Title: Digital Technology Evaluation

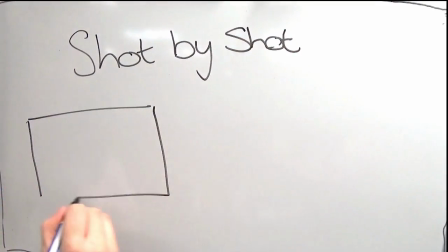259s
However, despite this, we managed to recreate the video shot by shot, which we were all very proud of.
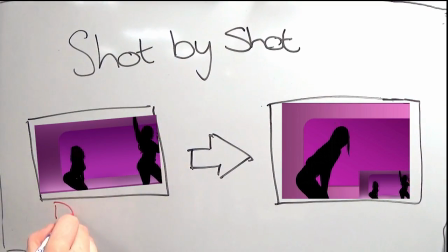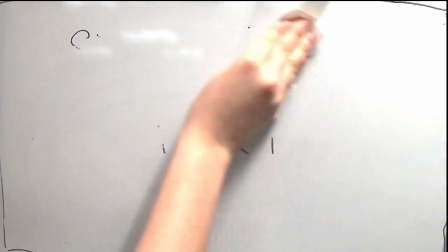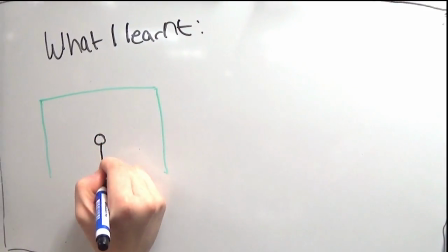278s
One key thing that I learned from this task was how to use green screen and edit green screen footage.
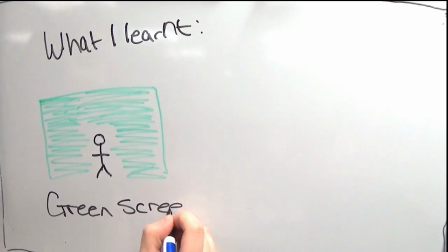283s
We used the green screen which we set up in our media room for all of our footage as we needed to insert Charlie into the original background of the video.
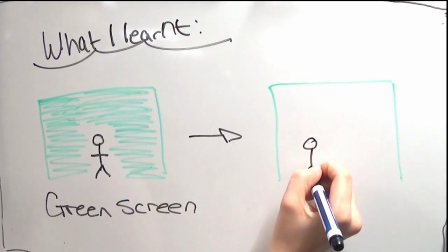291s
As well as this, we had to use the green screen to create the silhouette shots which are featured in the video and can be seen here.
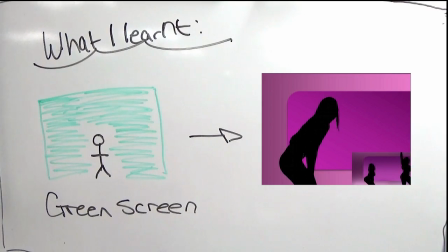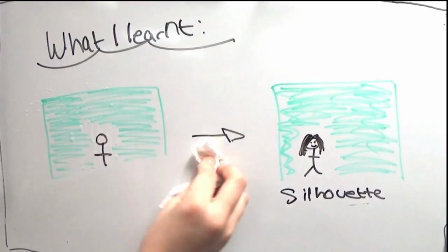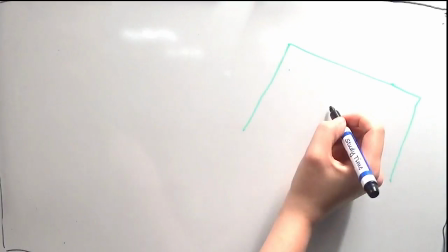312s
This took some time as we had to perfectly set up the lighting and screen so that there was minimal blur and shadowing,
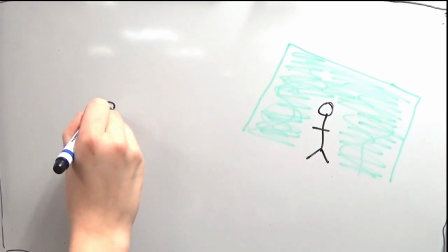318s
because this would have tampered with the clarity of the final image.
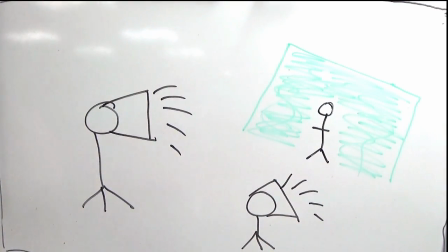323s
After much experimenting, we were able to work out the distance the light needed to be from the screen to create the perfect silhouette outline.
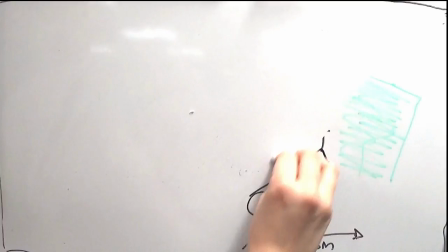330s
The time taken to do this paid off when we were editing, because no shadows meant that the footage was much easier to edit.
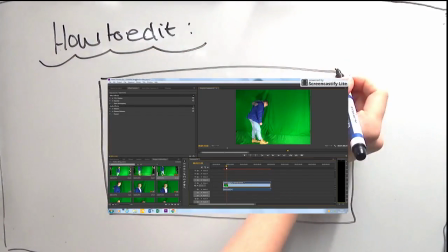339s
During this process, not only did I learn how to film on green screen, I also learned how to edit green screen footage.
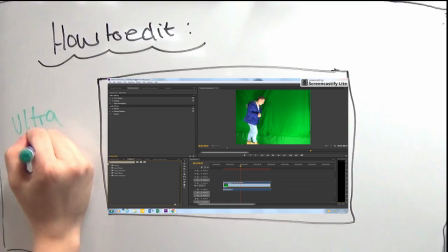345s
Using the effect Ultra Key, you can take away the green background, allowing you to input your own background to your footage.
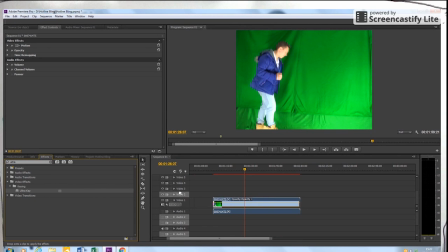351s
After searching for Ultra Key in the effects panel, we had to drag and drop the effect onto the clip we wanted to change. We then took the droplet and clicked on the green background, thus immediately taking the background away from the image.
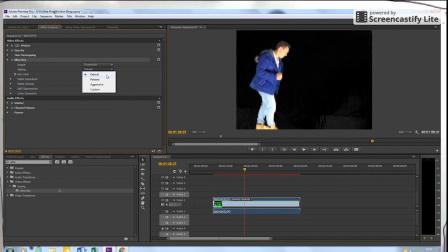362s
We then proceeded to play around with the composite and channel levels to make sure the green screen was completely gone and only Charlie could be seen. This was a very useful and successful tool throughout this process and helped us create Drake's Hotline Bling video.
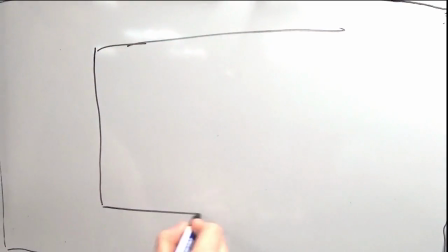380s
Here is a little snippet from our preliminary task. In the bottom right you can see Drake's original video.
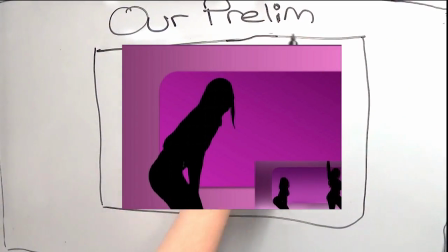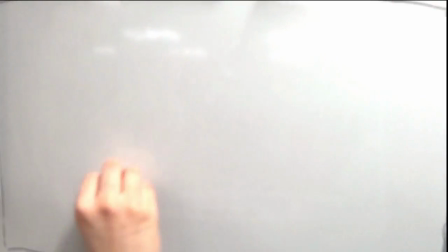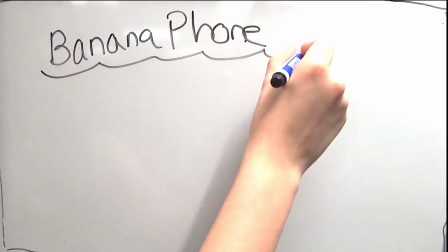395s
The second task we had to complete before starting our music video projects was a task called Banana Phone.
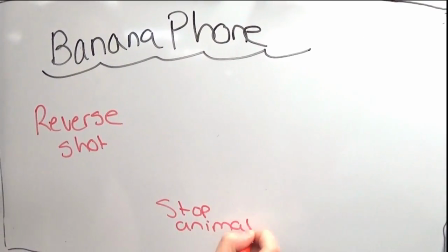400s
The purpose of this task was to help us learn new filming and editing techniques such as reverse shot or stop animation.
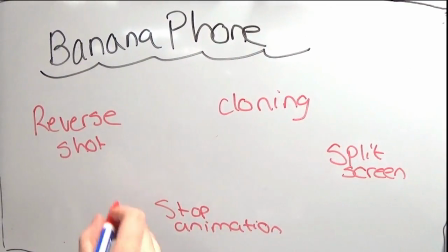406s
We were each given a list of effects that we had to replicate whilst filming someone singing the song Banana Phone.
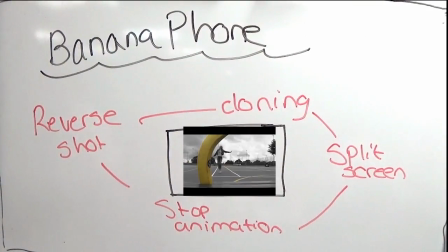411s
Some of the effects we learned to do were cloning, split screen, making someone colour and the rest black and white, and having moving images behind a title.
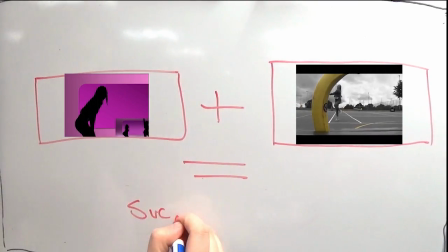422s
Both of these tasks had elements to them which I took on board and utilised when filming and editing our final music video.
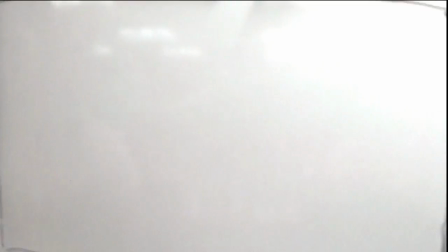429s
One key thing I took from each of these tasks was that editing and filming a music video is an intricate process which takes time and effort to perfect.
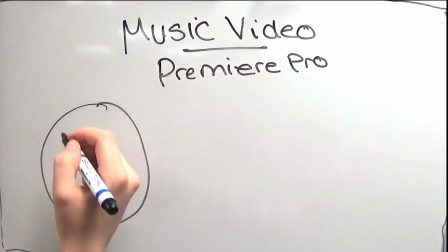438s
The most time-consuming part of this whole project has been the time spent filming and editing the music video itself.
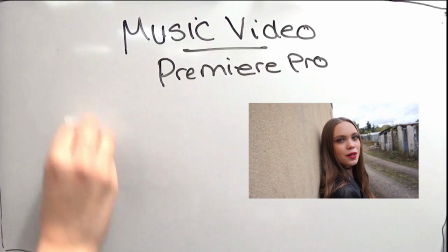444s
I'm glad that I learned this early on, as it meant I was more prepared for the amount of work I would have to put in when doing our music video project.
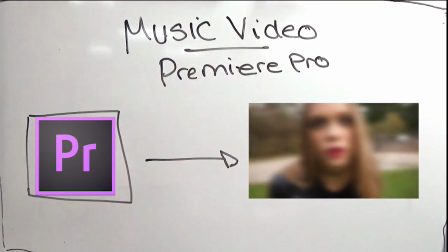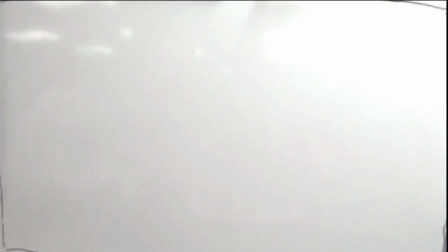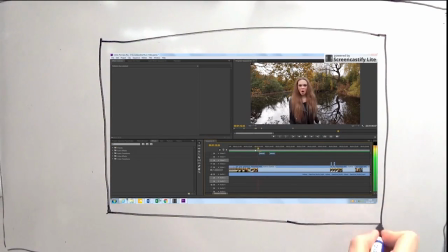465s
Premiere Pro became an invaluable piece of technology for us and helped us to create an amazing piece of work in the end.
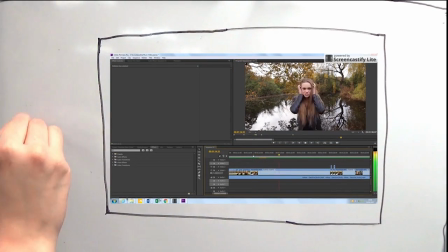470s
Adobe Premiere Pro was used to not only compile our clips into a video, but also to edit our clips in a way which suited the theme and style of the video we were trying to create.
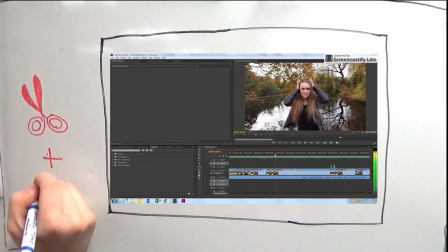479s
For example, for the chorus of the song, I tried to edit the crazy singing clips in a way which would enhance the craziness we were trying to portray.
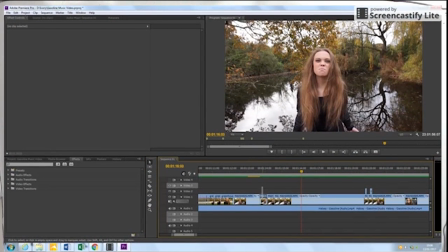487s
We were successful in attempting to do this by cutting and doubling up the clips on top of each other to make it appear like our artist Tilly was moving her arms quicker and sharper than normal.
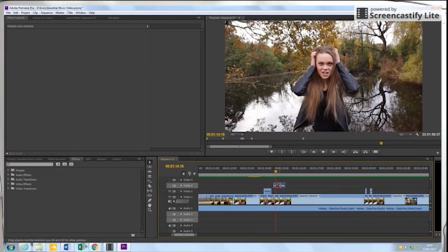501s
The idea of cutting the clips to the beat was something we always planned on doing, because the song has such a distinctive and repetitive beat that it makes sense to cut it in this way.